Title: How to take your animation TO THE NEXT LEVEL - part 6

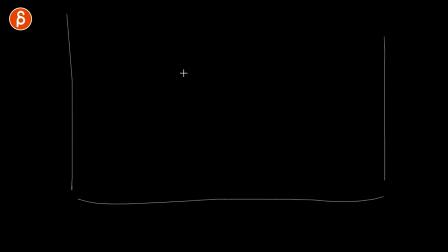165s
So usually a bit of a cliche thing with lip-sync is that if that's your frame you probably have a character Standing or sitting gesturing while with arms and that's it There's just an empty background and it's usually waist up Which doesn't give us any sense of any weight shifts or weight or
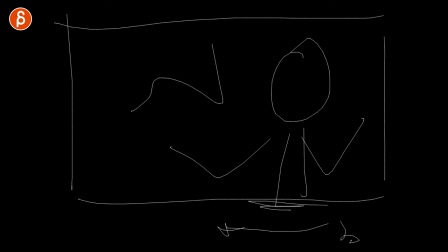181s
how the character can move and portray weights And just more interesting body mechanics now This is not obviously the final idea in framing especially with my crappy drawings But the thought that I had was let's pretend that it could be on a table and the character is sitting so however your sitting pose
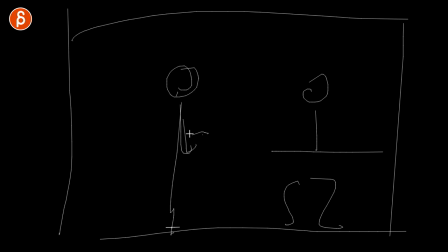196s
is and the waiter is not as tall you know has whatever no power whatever it is but that's kind of the setup that the character that's complaining is sitting so that's the person here in the waiter is standing next to it so as the shot progresses and the character gets more and more
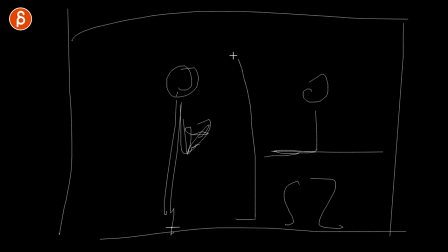212s
upset he would end up standing and then you know whatever pose you have looking down onto the waiter so now you have a progression from someone that's small to someone that's tall and in terms of mechanics it's interesting because you do have a character that sits in whatever pose and he can get
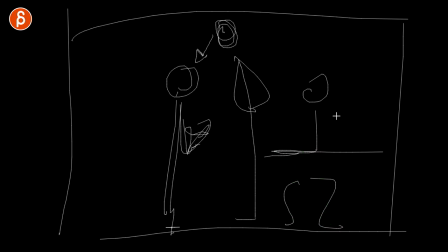230s
up with maybe putting arms on the table and then slowly pushing themselves up or kind of leaning over taking one leg out potentially for a big anticipation and then snapping over being really mad and then looking down on the character and the reason why i thought the waiter could be not as tall
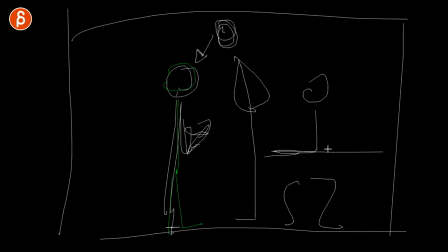247s
is that now you have a power status So if the character maybe he's kind of sloppy and hunched over elbows on the you know on the on the table whatever it is but technically you have the waiter looking down and maybe the waiter is just a bit taller. But there's a certain power status, this tall and this small,
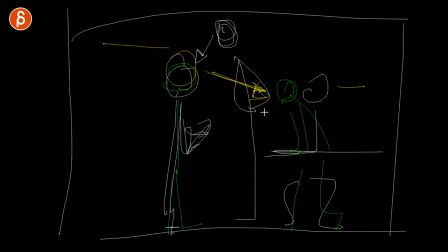264s
and now the waiter is kind of looking down on him, saying in a snobby way, looking at him, well, you don't really belong. But then there's the power status change where the one that doesn't quite fit in the restaurant who's not that tall now suddenly towers over the waiter and now there's a change in power. There's a shift in the power dynamics. So for me, that has interest on multiple levels. a visually there is someone that's small and then someone that's tall in terms of the silhouette the line of action just more interesting contrast wise where the character has somewhere to go just visually but then also status wise and power wise the character has somewhere to go where they're looking they're being looked down upon and then that character stands and there's a reversal and now they're the one that's threatening and speaking of threat with the voice because that character gets more and more agitated it's also at least to me fitting that the character would evolve to that agitated state where it starts small and at the end powers in a more posturing threatening stance and pose and animation wise it's also i think to me more interesting to animate because instead of someone that just kind of waist up which is your standard maybe a standard but kind of a cliche acting framing where you just do mostly things in arms and maybe with the head it's more interesting to animate a sit up so how is the character standing up and that could be very slow always fixated on the head which would add threat or a koopy yeah and getting up and it's that wild preposterous i'm angry i'm gonna lash out at you which is also a certain attitude but again it seems more fun to animate and if the character gets up in such a fashion like in a big wave big flailing arms how dare you i want my food that way and blah blah blah you would have the contrast of movement of the character getting up with big moves and the waiter standing still and just watching so they could have I don't have anything to hold here but it's pretends you know they're holding a pen we're here I'm taking my notes here how about this in my phone so I'm taking the order and then has that look of me you don't belong here and then as a character stands you could keep it where I still don't care it's visually like you just still don't belong here or the waiter would go hmm I just have that change of a slight going down being a bit more afraid and that would be that minimal change in posture but still communicate something but it would be the contrasting animation between one character moving a lot and getting bigger and one character getting smaller and also not moving that much so it's that contrast in how much movement